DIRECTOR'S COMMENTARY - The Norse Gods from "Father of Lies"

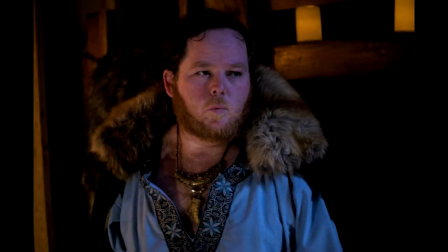4:07 I wanted to play around with the concept of what would make him stand out as being a popular guy amongst a group of men far more skilled in battle.
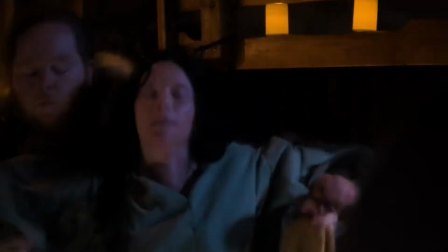4:14 So Baldr became a jovial, drinking buddy type, who wears a mead horn on his belt instead of a sword.
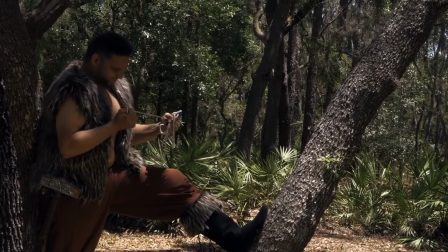4:21 I knew we weren't going to have time to explain how his mother extracted promises from almost everything in the worlds not to harm him,
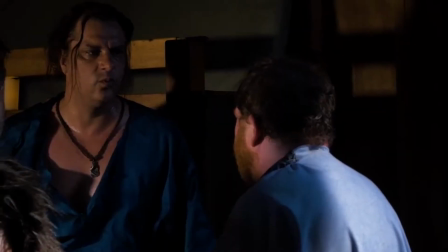4:28 so instead the task fell to Thor and Tyr to constantly protect him.
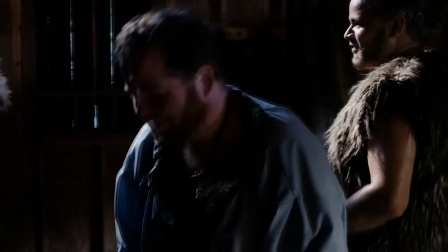4:33 This also made him very smug, so much to the point that he felt safe antagonizing a Jotun.
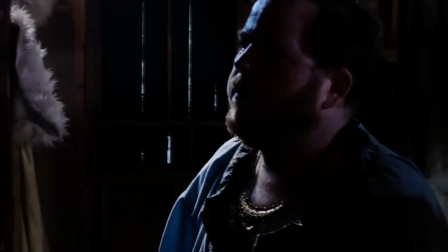4:38 She was a stupid woman! I wouldn't have thought she had a brain until I saw it bashed out of her skull with mine own eyes.
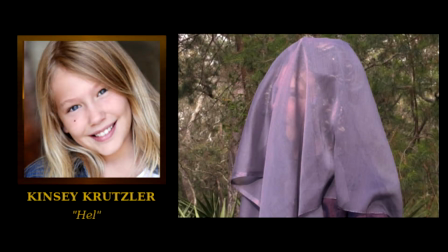4:50 Hel is one of the trickier characters to portray, and outside of artwork I've never seen her plague by a small child.
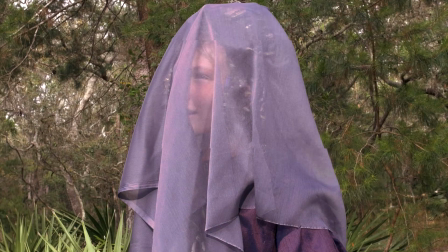4:56 Since Hell is an infant at the beginning of the story, I decided to make her appear as a young girl a thousand years later to illustrate how slowly the gods age.
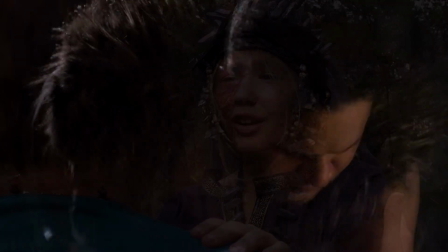5:05 I thought she would have a sweet disposition, even though she is the harbinger of Radnorak.
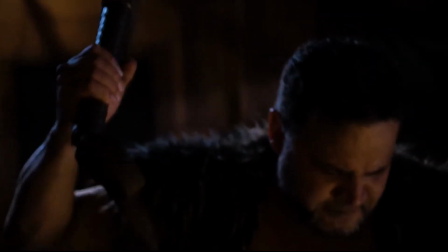5:12 Although dead and horribly disfigured, she spent all her time ruling the underworld surrounded by the souls of people who died outside of battle.
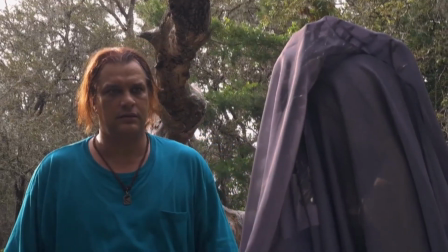5:19 I imagine that would be mostly women, children and infirm men. That sort of company would be fond of their young mistress and not give her cause to grow to be cruel.
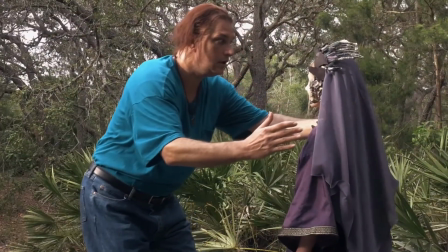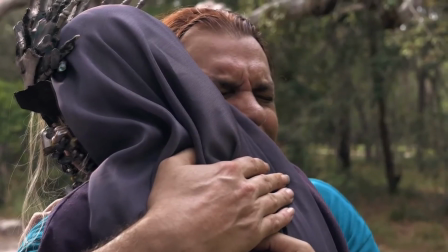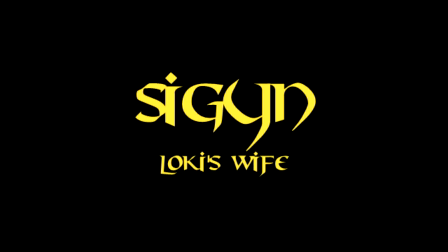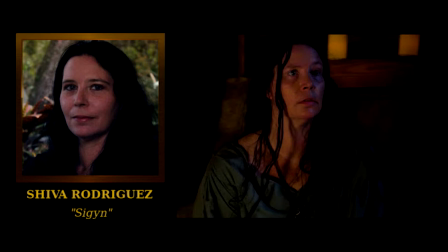5:43 Not much is really known about Zigeon in mythology other than she was a very devoted wife to Loki and went to great lengths to prevent his suffering.
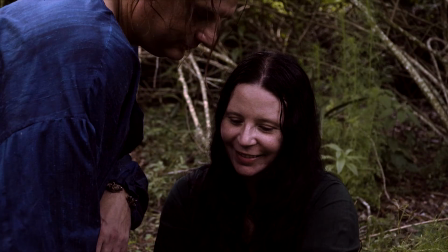5:51 I saw Zigeon in a way to illustrate what was taken from Loki. She's the only Azir who truly loved and accepted him, which made her priceless to him.
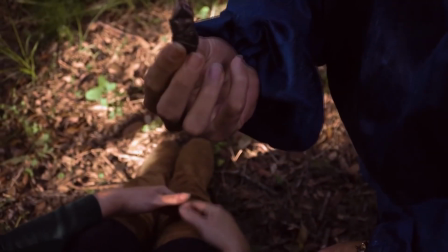6:01 While traditionally in the mythology of Zygin lives,
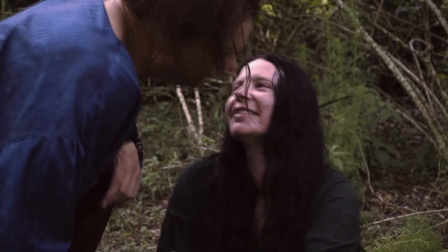6:04 I felt it would be far more dramatic to open the story with her trying to defend against the abduction of Loki's children and losing that battle.
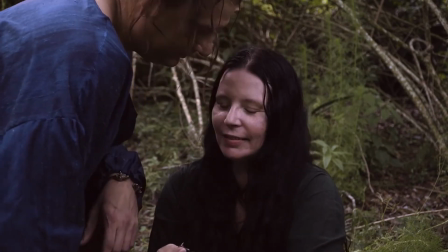6:11 While I don't consider myself to be an actress, I did take the role of Zygin for safety's sake.
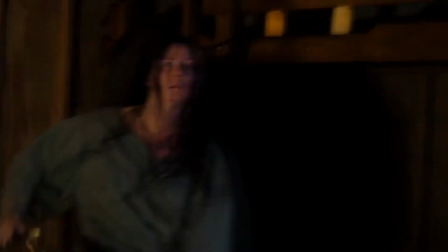6:16 I'd rather take the bruises being thrown around on a concrete floor than try to teach an actress how to handle the sword badly and all the stunts and short period of time.
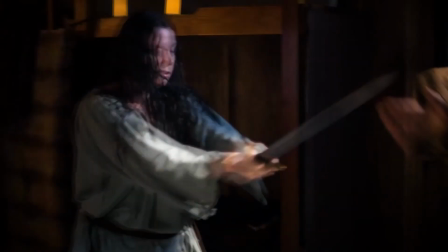6:25 As it turns out, I did have my arm in a sling for about a week after shooting that opening scene.